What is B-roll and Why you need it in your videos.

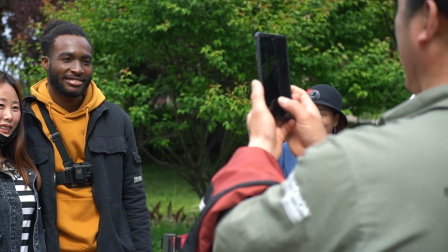What's up guys, welcome back to another video. My name is Caleb and I do photography, I do filmmaking, and I show my experience here in China. But today I'm going to be talking about a simple concept, and that is B-roll.
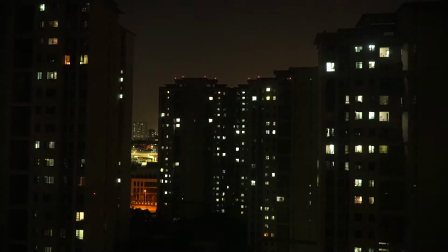This is a simple concept that every YouTuber needs to know, and it really elevates your video making and your videos to the next level. Later in the video I'm also going to be giving you some tips that you can use to get better B-roll for all your videos. So to explain B-roll, I'm also going to have to explain the concept called A-roll. So they go hand in hand. There is A-roll and there is B-roll. A-roll is basically your main story. This is like your talking head shot, your clip that has, most of the description of what's going on. This is your A-roll. So right now what you're seeing is an A-roll, and B-roll is basically a bridge that,
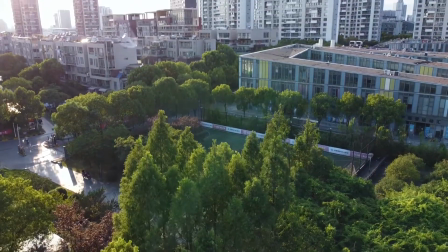completes the whole video, that bridges everything, what you're saying and what you want your viewers to see. B-roll is anything that you cut away to from the A-roll. So basically this is the concept. I'm just gonna play the intro sequence without any B-roll and you're gonna see how it looks.
Today I'm going to be talking about a simple concept, and that is B-roll. This is a simple concept that every YouTuber needs to know, and it really elevates your video making and your videos to the next level.
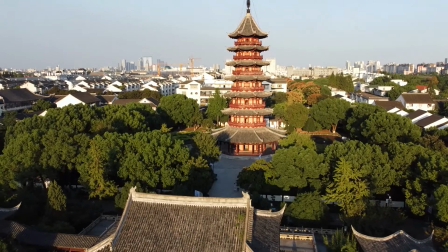Later in the video I'm also going to be So B-roll can hide any mistakes or any jump cuts that you have in your video. So if there's any pause, any awkward pause, like a long pause, maybe when I'm rambling,
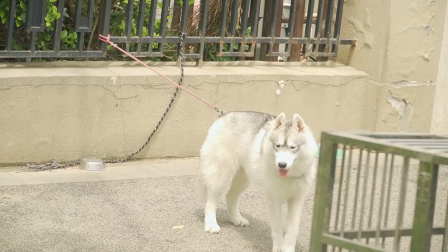I can cut it and then, put a B-roll on top to kind of make it seem seamless and smooth.
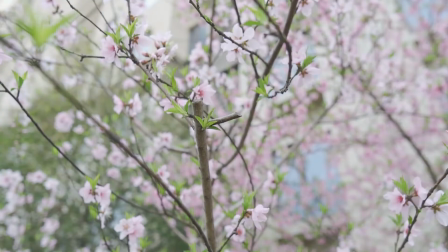Because if I'm talking right now and then maybe I, start looking away from the screen and then I'm, not as engaged with you guys as I should,
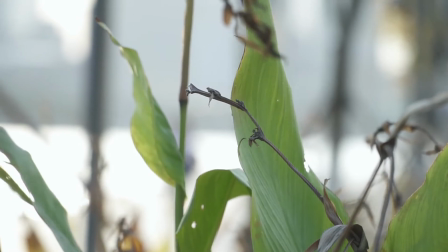then you can put on some B-roll that can also re-engage the audience and can really keep the audience locked in on the screen.
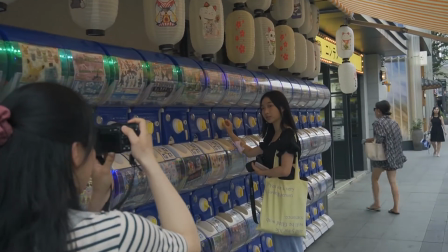Now, if you're a YouTuber, you can use this to show your audience exactly what they need to see, and not just, a talking head shot of you just rambling on and on.
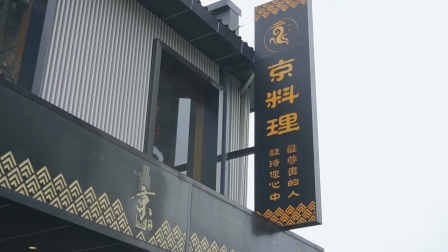You can show them different things that really brings the story together. If you're talking about, a vast landscape or something, I can do my best to use my expressions to really explain what a vast landscape is.
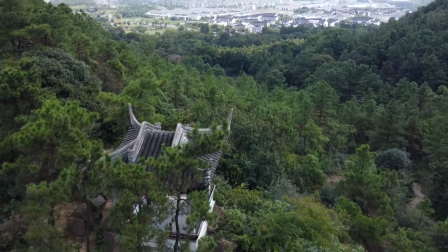But B-roll, if you have a B-roll clip of, some vast landscape of the air and the trees and everything,
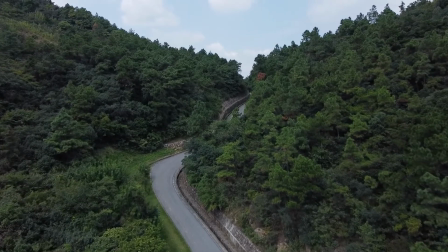then you can easily tie them in together with B-roll.
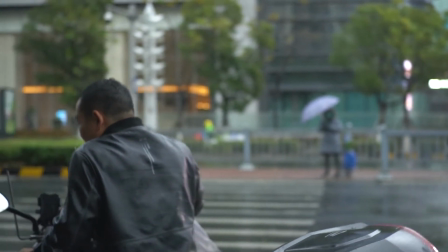So B-roll, if you use it cleverly, you can really enhance your videos and enhance the message that you're trying to pass across to your viewers. So some things that you can use for B-roll, it doesn't have to be just any clip. So some things you can do for B-roll is you can actually add time lapses.
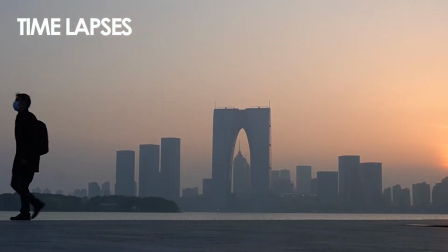You can use time lapses for your video, showing, the passage of time.
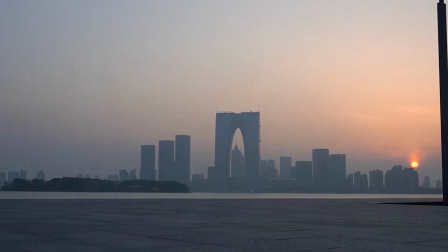It really connects your story to let your viewers know that some time has passed in the video.
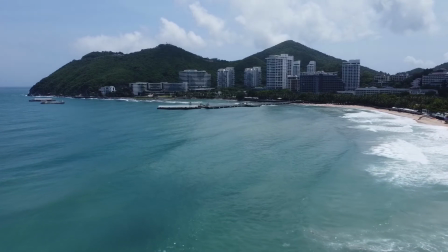And then you can also use drone shots. Drone shots are really good for establishing your location and also for
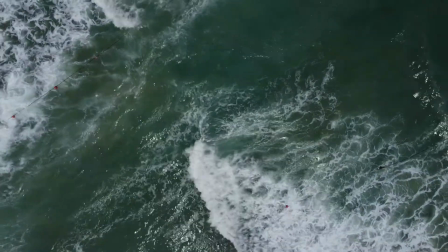giving some feeling and a different perspective of what's going on around you. Another important thing that you can use B-roll for is your detail shots.
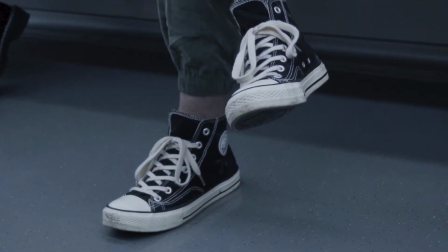So if you're making a documentary, you can do some detail shots of, some close-ups of the person.
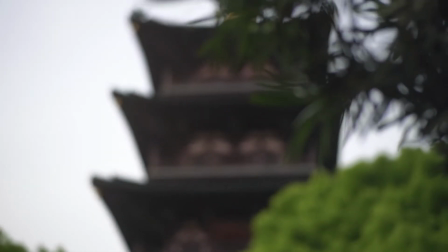You can also have some close-ups of the environment that the person is, or,
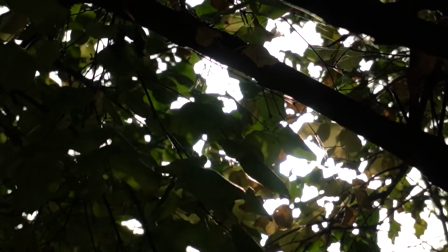you can do some detail shots of little things that maybe you wouldn't see when you're just watching an A-roll shot. And B-roll can also be like a sequence of photos.
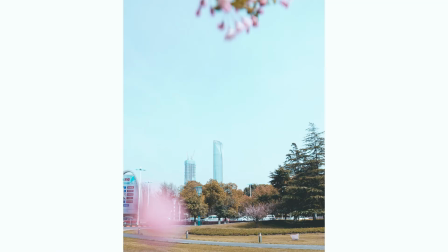If you're making a video about photography, you can have a sequence of photos that overlay some audio or some A-roll. So this can also be like a B-roll. These are some examples of B-roll that you can get and you can use in your video. And now real quick, I'm just gonna let you know some tips you can use, some things you can use to get better B-roll and to make your videos really stand out and really pop. So the first thing that you can do to make your B-roll look very good is slow motion.
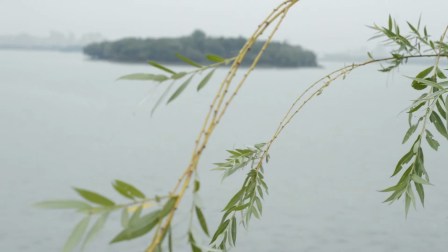So when you're recording, right now I'm recording at normal speed, which is basically 24 FPS, 24 frames per second. So if you want to have slow-mo, you can record in either 60 or 120 FPS.
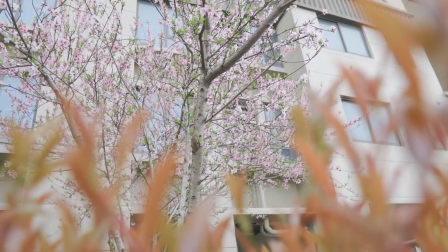If you're interested in a video talking more about the frame rates and the frames per second, you can let me know in the comment section and I can get into that and let you know about that. But yeah, basically if you record in 60 or 120 FPS,
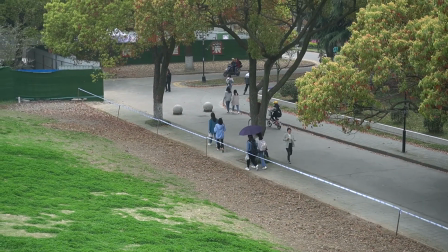you can slow the video down so you'll be able to record some slow motion, and it really gives your video a nice feel.
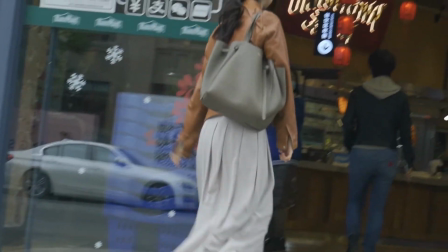It really enhances the moment. So let's say it's like you're walking. If you slow it down, it can give you a more cinematic feel to it.
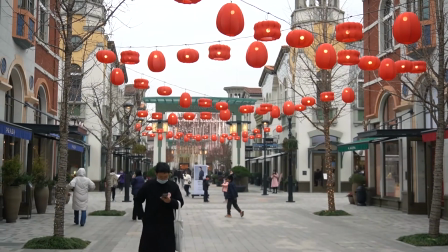Slow motion is one thing you can definitely add to make your B-roll look awesome. Another thing you can do to really improve your B-roll is a shallow depth of field. So if you can see in this shot right here, there is a shallow depth of field. If I put my hand all the way to the back, you can barely see it because it's out of focus.
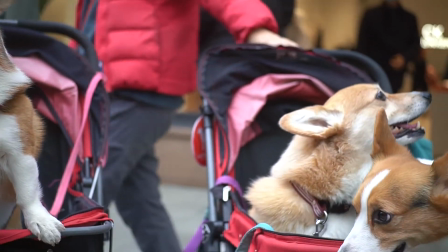So you can use that depth of field to your advantage to really isolate a subject and bring the viewer's focus to a specific subject.
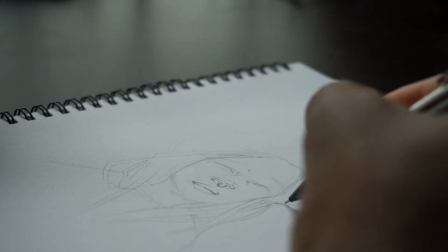Using shallow depth of field can really make your videos also look so cinematic and really nice,
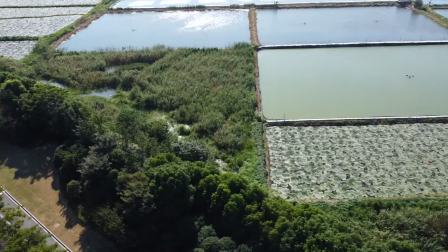and it really enhances your B-roll and makes your B-roll look great. So the third thing is gimbals. So if you want your B-roll to look nice, you're gonna want to get a gimbal.
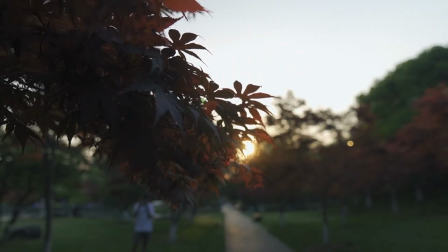So right now you can get like an affordable gimbal. I'm gonna make a video later showing the gimbal I use and why a gimbal is important,
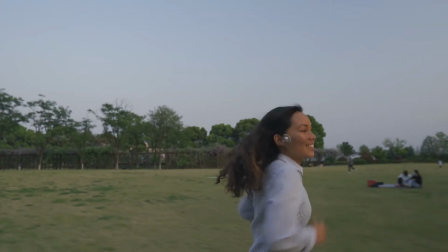but basically a gimbal can really make your videos look much nicer in your B-roll.
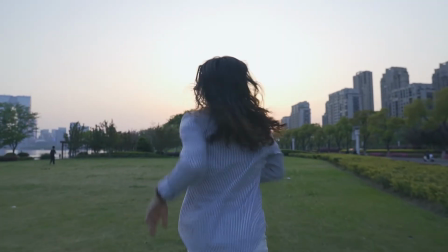So if you're talking about, you know, something and you want your viewers to feel calm and feel peaceful, you can use a gimbal to make your B-roll look very smooth, because a gimbal really stabilizes the shots. There's less shaking and, you know, confusion, so it really enhances your videos.
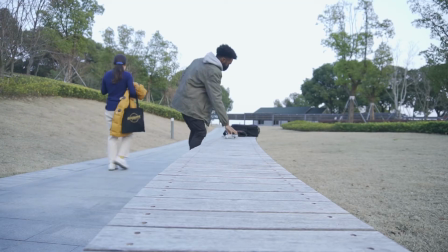And for YouTubers, this is something that you should add. I see lots of videos where it's just like a talking headshot,
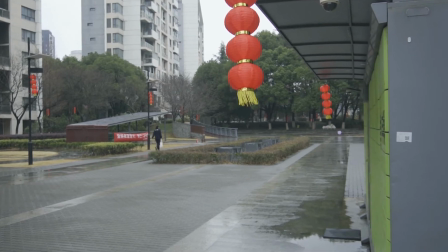but then one thing you can really do to improve your videos is adding a little bit of B-roll here and there to really
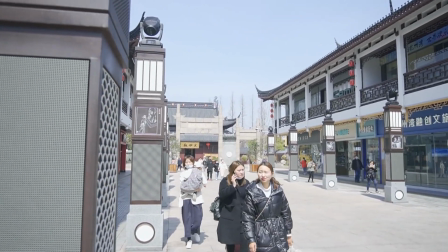re-engage your viewers. It gives your viewers something else to look at and not just to listen to.
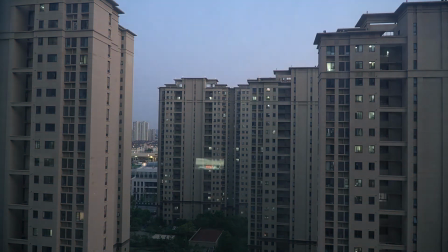All right, so thank you guys for watching the video. Leave a like and subscribe. Hit the notification bell to be notified when I upload new videos. I'll see you all in the next video. Peace.